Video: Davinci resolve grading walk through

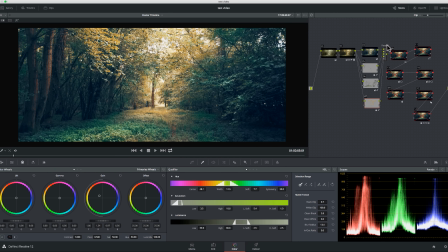So after that, came here now, and I can, from this one here, I can tell I didn't really like the highlight, the whites here. I felt like there was yellow there, but I wanted the sky to be more white.
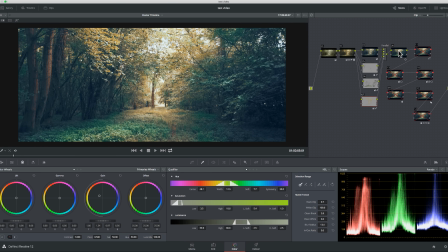So what I did was I came over to the log wheel, selected just the highlights, and take away yellow. So if you can see yellow here, take it towards blue.
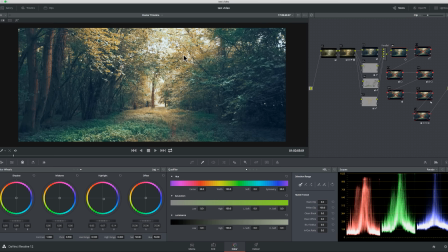It gives it almost like a white feel, basically, because it's like I'm now trying to balance things. Sorry if this is a little bit confusing. Like I said, I'm totally new to this, and I'm just experimenting as I'm going, just like most of you guys as well.
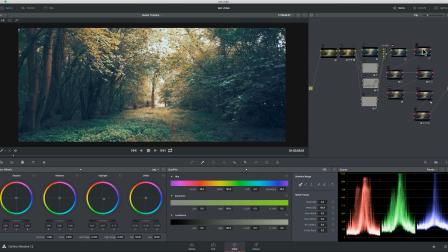So now on this node here, this was what gives me the final thing that I was looking for basically. And I do this with my photography. It kind of like gave me a whole wash over the whole thing.
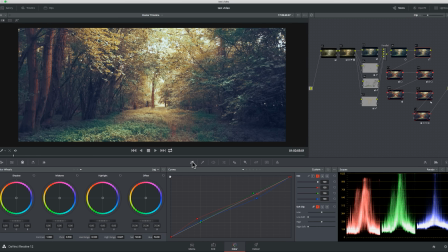And what I did was here on the RGB, just keep on pushing red, bringing down the highlights a little bit, doing it with the RGB till I see something that I like. And when I saw this, I knew, yes, this was basically what I wanted, and I was quite happy with this, as you can see.
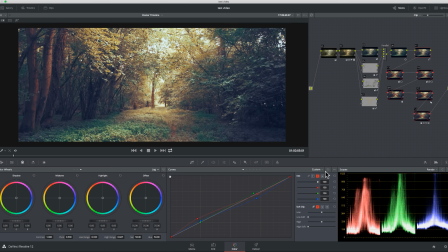But then I decided to experiment further, and I decided, okay, what should I do next? And it was these two nodes here that you can see that gave you that dreamy feel, and this is what I'm talking about.
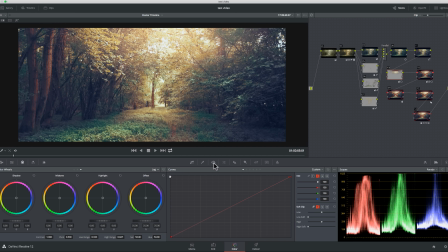On this one here, I just came here, selected just the top bit here, as you can see there,
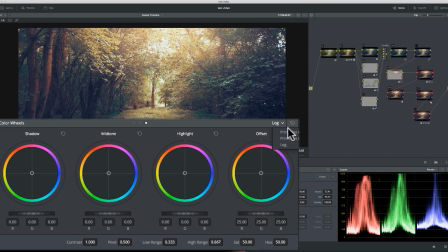and I came back to my primary wheel and I pushed it towards orange
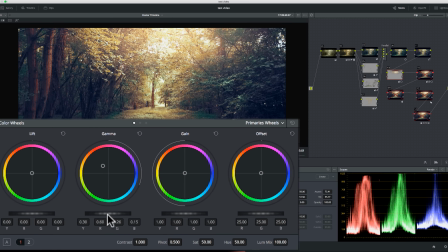and brightened it as well. I brightened it and pushed it towards orange.
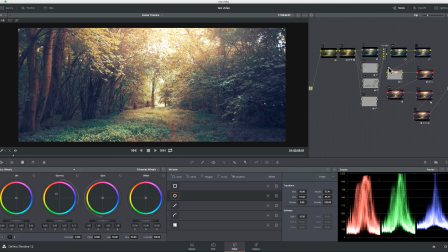That way it gave it this dreamy feel, as if there's this light coming from above, and added orange or yellow to the leaves as well. And with this one here, I decided, okay, there's going to be the artist, someone is going to be standing here. I want it to be more light here, so I came here and,
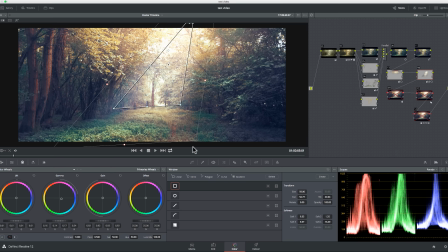as you can see, selected just this bit and I brightened it basically. I came, what did I do? Yes, I brightened it with the mids.
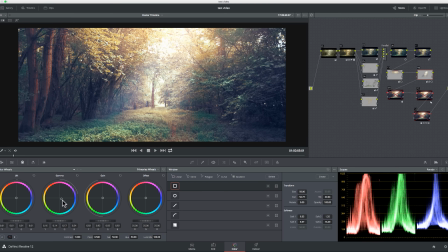Just pushed it up, as you can see, and added a little bit more blue, just tiny bit more blue to it basically, so it seemed like the light is coming from the sky through the leaves. So for this next node, what I did was I added a little bit more contrast,
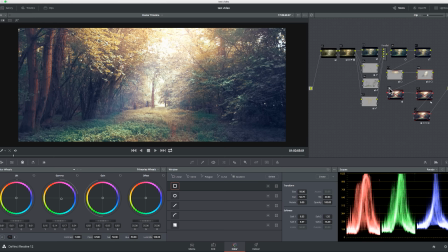with just a tiny little bit, as you can see, just darkening. I mean, I could have just done it on the first node, but like I said, I'm just messing around, just doing things my way. This here, as you can see, just darken just a little bit,
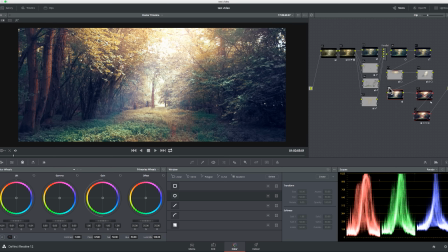and it gave me exactly what I wanted, as you can see. And on this was for sharpening, and when I sharpen my foot, and I don't go anywhere below 0.47 or else it becomes too sharp. Sometimes I just do it in Premiere. So finally what I did was I felt like, well, if this
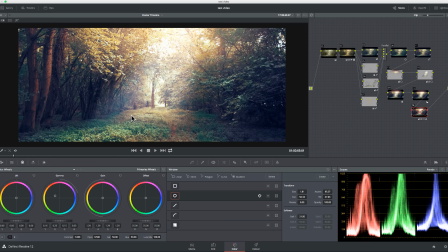light coming from above, then this bit here should be brighter, so I just
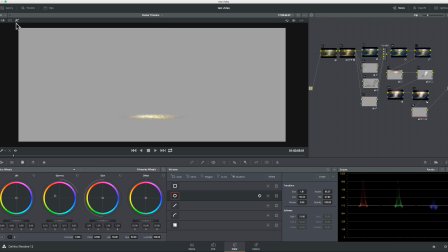selected that bit and I just brightened it, as you can see from this now.
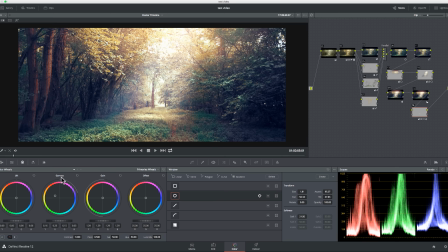Just from this here, just went to the gamma and just brightened it, push it there, and added a little bit of yellow to it, and that's how I went from this to this.
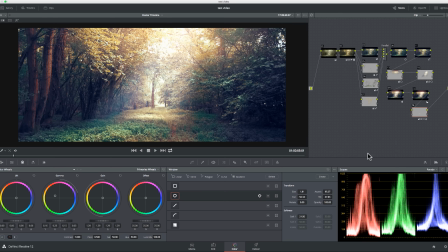So I'm sure when you look at this, yes, you would go, dude, this is all wrong, but if you can take one or two things from this, fine.